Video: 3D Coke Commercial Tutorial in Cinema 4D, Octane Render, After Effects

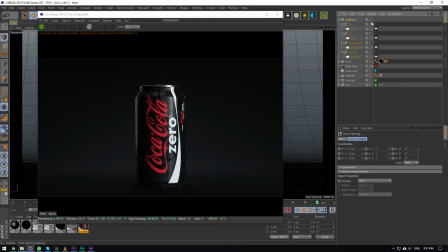So we'll start off from the beginning.
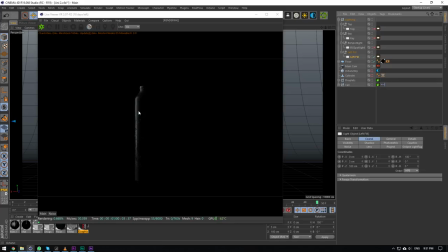We've got a left light here, which is basically just like a fill, or you can call this a rim light here. Very, very nice. I don't even know how to say it, like a very nice, well, it's nice to separate the background a bit, but it's also like a nice sneak peek of the thing.
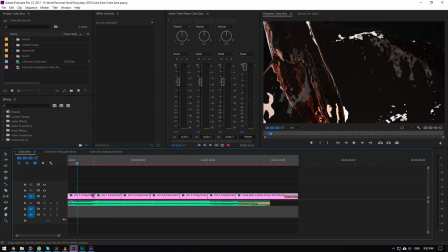You'll know in the scene here, this one, I've basically got the setup going just duplicated on both sides.
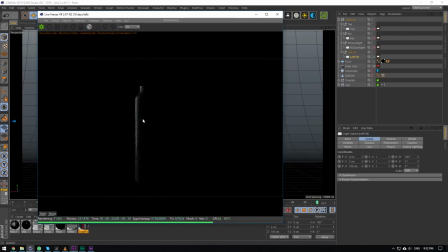That's why I got this very nice, almost like reveal going. And this is also at a very strange angle.
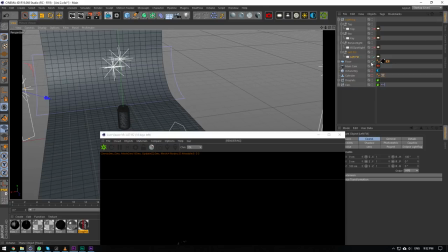You can see it's almost like behind this board here, but that's just what was working.
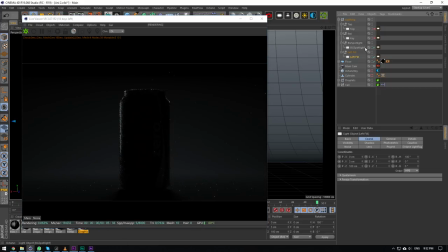And then I've got BG spotlight, which is basically just separate the can from the background. You're working with a dark scene, you want to separate the product from the actual background, so you can see the whole shape of it and stuff.
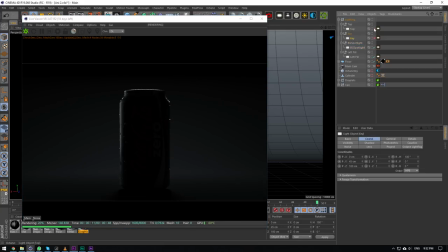That's what that was doing. And then I've got a top light, which is lighting the top here. You can see it's just adding a bit more definition to it. Then we've got our actual key light here, which is the main light, which is lighting up the whole of the can.
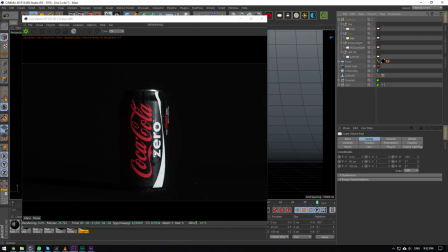So if we go turn off everything besides the key light, you can still see key light's doing a very good job of lighting up the whole thing. Then the rest just helps. So here we've got the left fill adding in there, just lighting up that area.
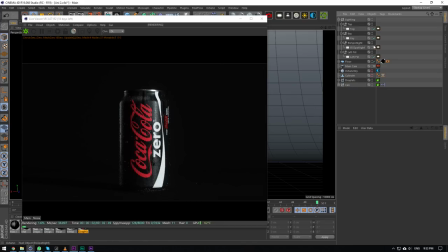Got the top light, just giving some light there. Then the BG spotlight, which will separate the whole actual product from the background. So yeah, I've been learning a lot from working for an advertising agency. It's been fun stuff.
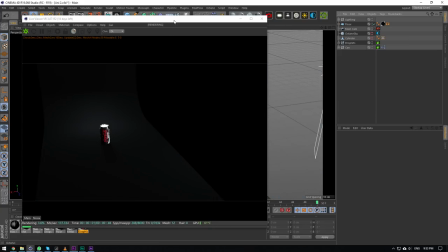So that's lighting.
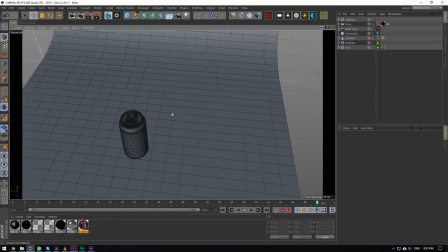It's probably even exactly the same in all the scenes, to be honest. So that's pretty much it.
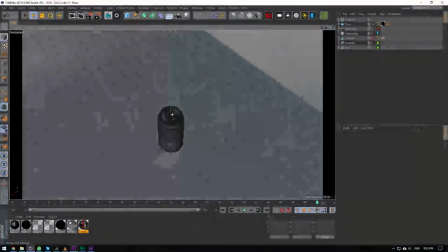Animation. I don't even know where to start.
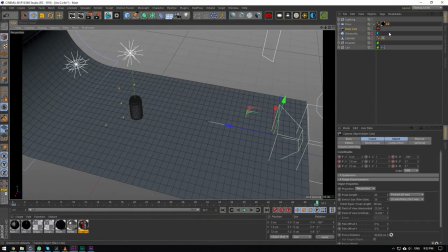Let's start with camera animation. So people have been complaining that I don't explain camera animation just because I think it's so simple. But if you take a look, you'll see the camera's pretty much just moving back. All the camera animations are animated with splines here.
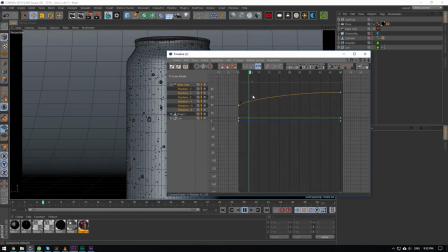So if you go take a look here, you'll see what we've got going.
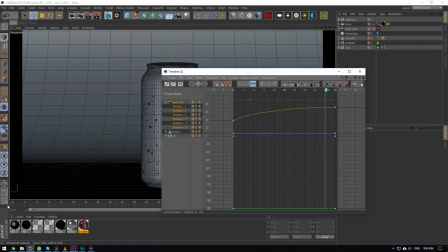Like that. It's just splines that give it, doesn't make it feel so linear and static.
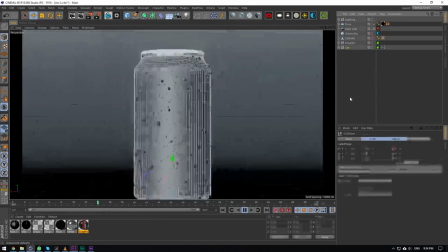And then we also got the can rotating from 30 degrees to zero,
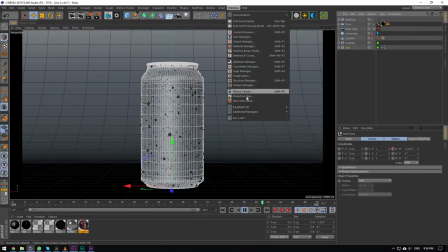again using splines to slow it down at the end, just much smoother this way,
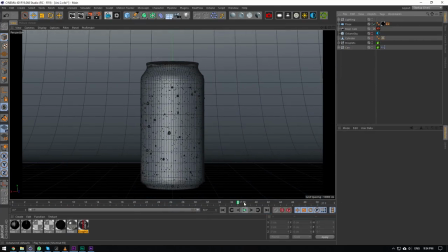like so. And then droplets are animated using point level animation.
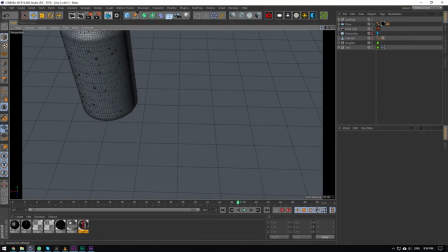So that's also another reason why I combine them into one object.
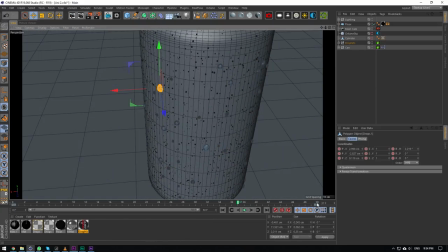So here you can go into your points, you can press this button here, and then you can actually animate the points here. So you can see that this drop, for example, is falling down.
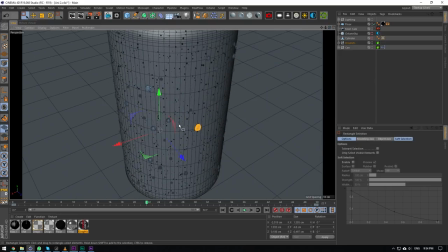I tried to use this in RealFlow, and then one of the guys I was working with said it looked like semen, so I decided to not do the RealFlow method and just do this math.
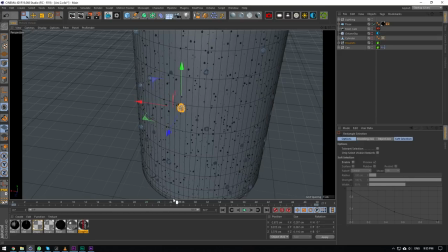So here you can see it's falling down. If I want it to fall up, I can just add a keyframe, push it up like that, add a keyframe, and now it's going up. So fairly basic. And then all around the can,
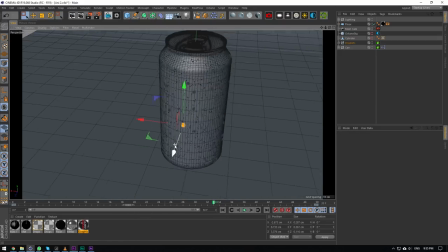well, not all around the can, just the areas that the camera was facing, I just selected, I was very careful with which drops were falling down. I just selected the ones I thought would be best and just animated those. So a lot of the drops are just actually not moving, but maybe like
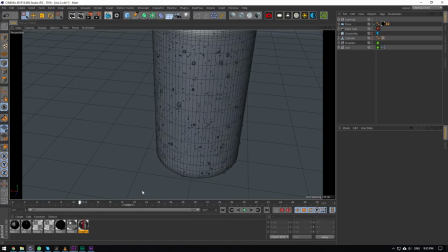six to ten drops are animated. It's fairly basic.